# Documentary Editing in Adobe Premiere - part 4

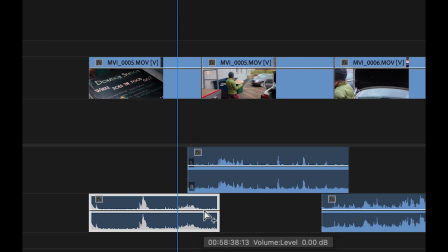8:13 So if I hold down the command key while I hover over this bar, I can click and create these little nodes or keyframes. And right now I'm going to create two of them, and I'm going to create two of them up here as well, toward the ends.
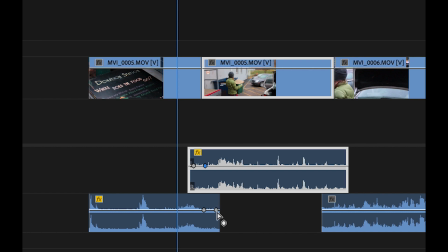8:31 And then what I'm going to do is I'm going to hover over the last one, and I'm going to click, hold, and drag it down. So now I've got a fade up at the same approximate time that I have a fade down. And what I'm going to do is I'm going to do this everywhere that I've got an audio transition.
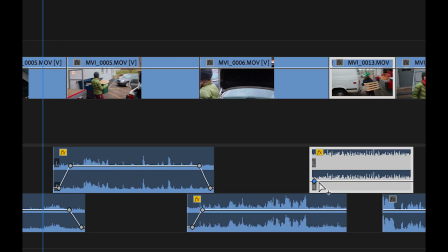8:52 Especially here, because this one is pretty gnarly.
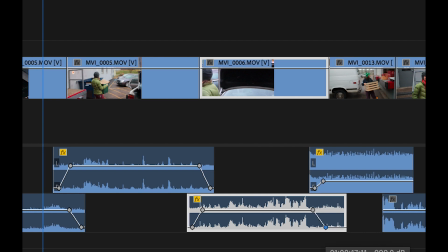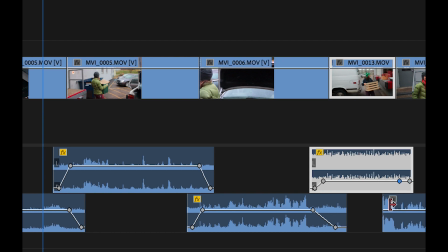9:02 Now, these keyframes can be really close together because that means that the fade ups and fade outs are going to be really quick. We don't want big slow fade up and fade out.
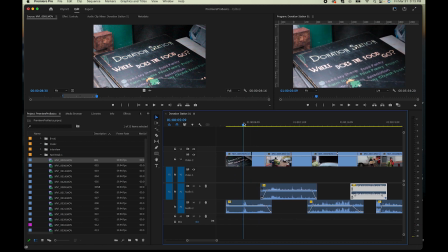9:16 We want them to be pretty fast. So let's play this together now. And let's listen how it feels.
How are your new pants?
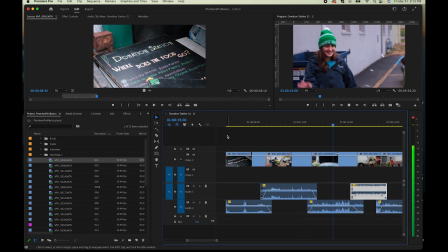9:32 Brian's going to be shooting with us today. Hi, Becky. Hi.
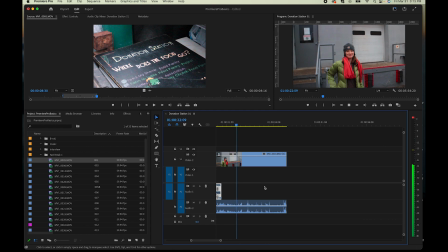9:39 Okay, we're going to go to the farmer's market now. Okay. And set up.
All right, pretty good. We actually dropped this sound a little bit too low, and maybe this sound is still a little bit too high.
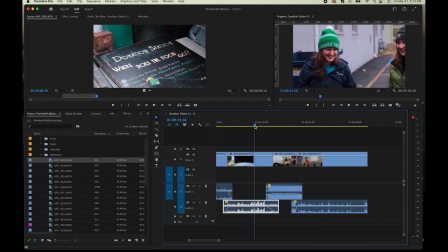9:50 Let's see how this feels.
Hi, Becky. Hi.
And I think what we need to do is bring this sound in just a little bit earlier.
Hi, Becky. Hi.
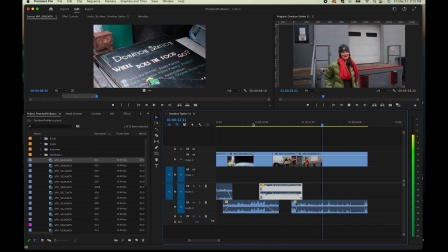10:06 Okay, we're gonna go to the farmer's market now. Get set up. Awesome.
Wow, much better.
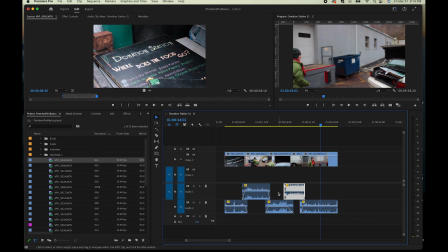10:12 So you see that by alternating the audio, creating some overlap, and creating some quick fade up, fade outs using keyframes means that I can create a lot more seamless flow in the visual edit by actually just adjusting the audio.
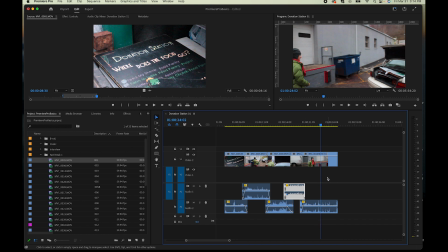10:29 And so these clips seem to flow together visually very well just because of what the sound is doing. So what I'm going to do is I'm going to continue to build out this nap break, and I might do it in time lapse just so this video isn't too long.